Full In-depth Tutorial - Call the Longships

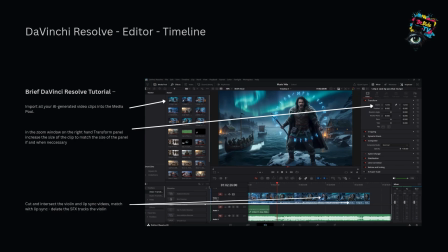1239s
So then what I did is clip those two together, mixing them up in DaVinci Resolve so that the music lyrics lined up with the visuals.
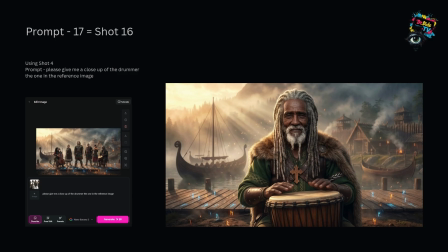1250s
Shot 16 is a close-up of Jamil on his drums, which I took from the earlier group shot and asked for a tighter close-up on him specifically so I could show the power and focus of his hands while he's playing, and then runes coming out of the drums. Then turned that into an 8-second shot using Grok, and this was mainly used as a fill to cut to during the drum section,
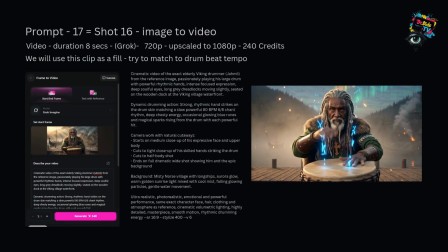1276s
so it only cost 240 credits at 720p, and then I upscaled again.
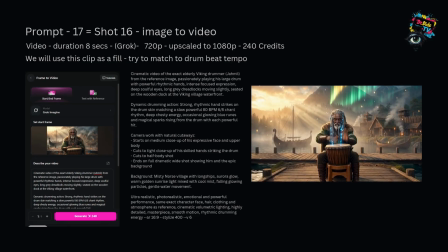1281s
Generated a second version with a slightly different energy and timing. Having two versions of the drummer gave me a bit more flexibility, so I just kind of swapped between the two of them,
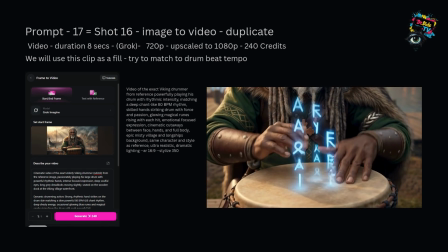1292s
and I did have to slow that down in DaVinci just to get the timing right for the drums.
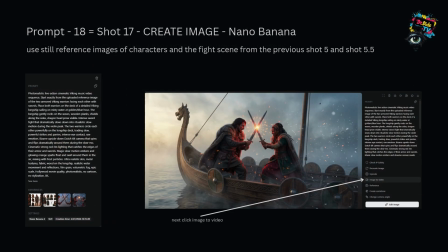1298s
Shot 17 is a sword fight scene on the Longship again, so I used the previous sword fight images as the reference and placed both Isaac and Jamil on the deck of the moving ship, and I wanted a bit more aggressive fighting with this and sparks flying.
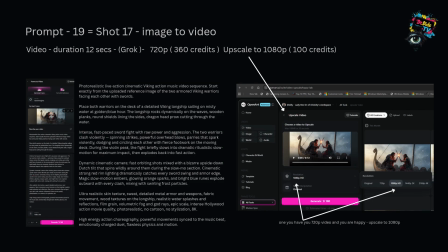1317s
Then I generated that version in Grok. I think that was 12 seconds of an intense fight sequence, fast orbiting cameras, a few bizarre movements, upside down, Dutch tilts, etc.
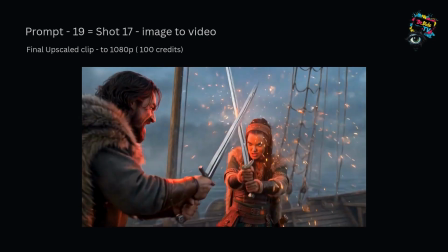1329s
Again, 720p, 360 credits, and then upscaled to 1080 for 100 credits.
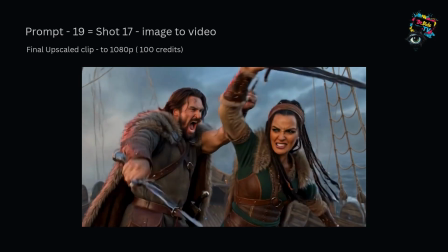1336s
So again, the sparks were slow motion moments,
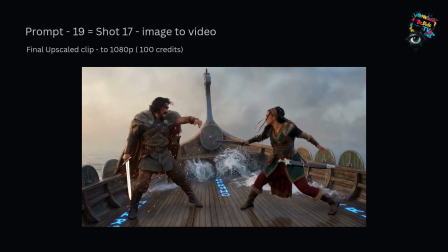1341s
and the movement of the rocking Longship and the water coming onto the deck I think looks pretty good.
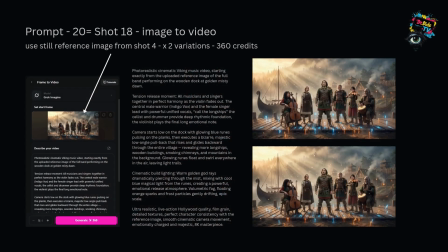1349s
And then shot 18 is a big emotional release at the end, and I used a full band group shot at the starting frame.
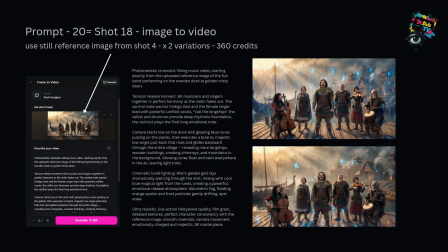1359s
The camera pulls back to reveal the whole village while everyone sings together.
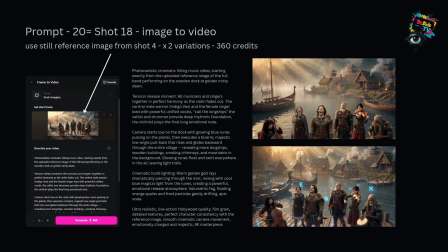1364s
And then again, sword fight, so it's just a matter of in the DaVinci timeline just clipping between
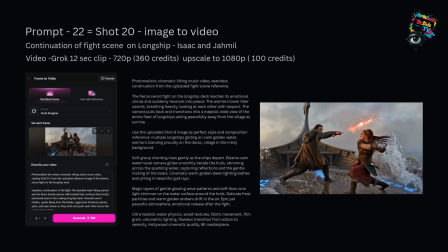1371s
these kind of shots to give the pacing, you know, to match the drums and the pacing of the music,
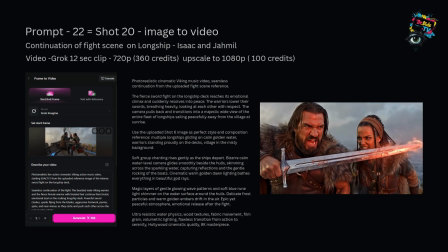1377s
etc., to keep an intensity going. And then it kind of becomes a bit more peaceful after the fight,
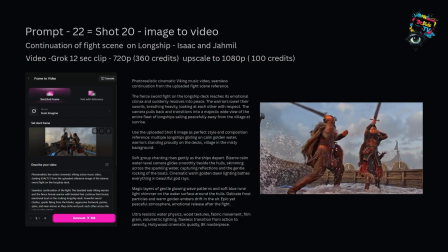1384s
and the two warriors lower their swords and the camera pulls back and reveals an entire fleet of ships.
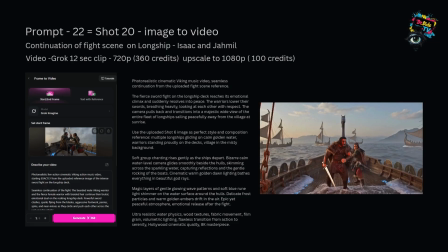1391s
So I use Grok for that.
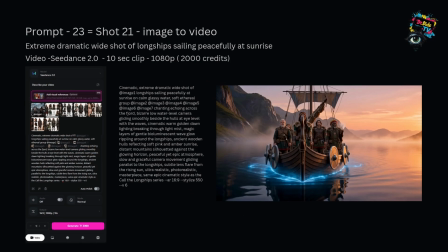1393s
Shot 21 is the big peaceful wide shot of the Longship sailing away at sunrise. I generated this in Seedance 2. It's a very calm moment after all of that intensity, and the ship is gliding on the glassy water.
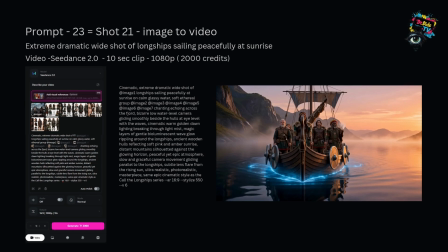1411s
The characters are actually just stood there not really doing much,
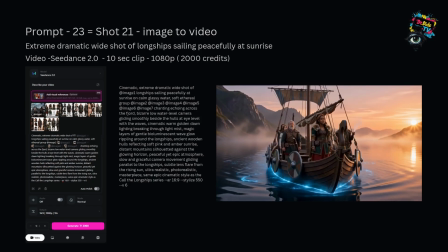1415s
but that I think was to do with the prompt more than the actual video generator.
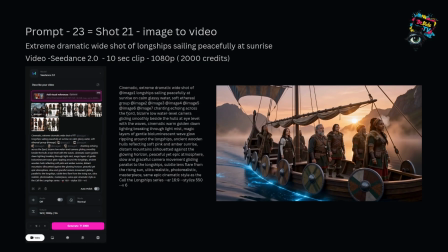1423s
It was 10 seconds at 1080p and cost 2,000 credits. The next shot focuses on Arisby Totalis and Jamel,
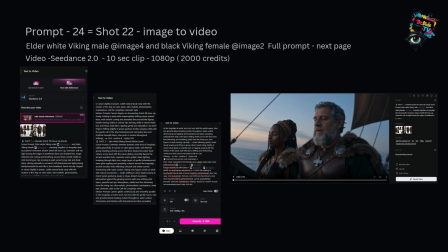1432s
and they are standing together on the deck of a longship, and it's one of the better shots throughout the video. The realism is really beautiful, and the cinematic colour gradient for this shot is actually really lovely as well.
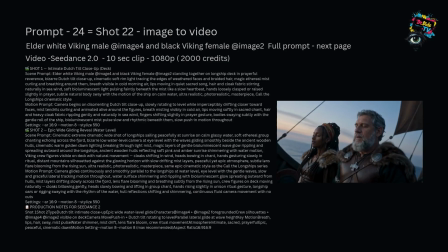1446s
So I created two different versions, one intimate Dutch tilt close-up showing their quiet prayerful moments and you can see their breath,
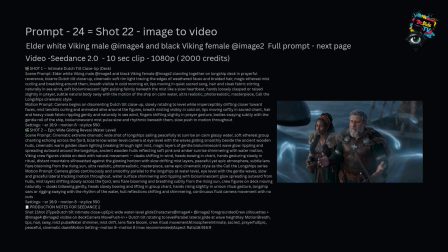1453s
and one epic wide gliding shot that was at 1080p, Seedance 2 and 2000 credits each.
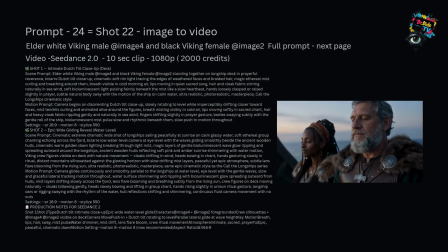1462s
Shot 23 brings the whole band together for the final emotional release. I generated this using Seedance 2 as well.
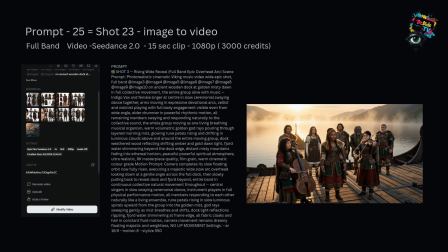1470s
You can see that there are many of the characters, but it did struggle at the point of trying to get all 8 characters. So what it either did was not include one of the characters or duplicated one of the characters.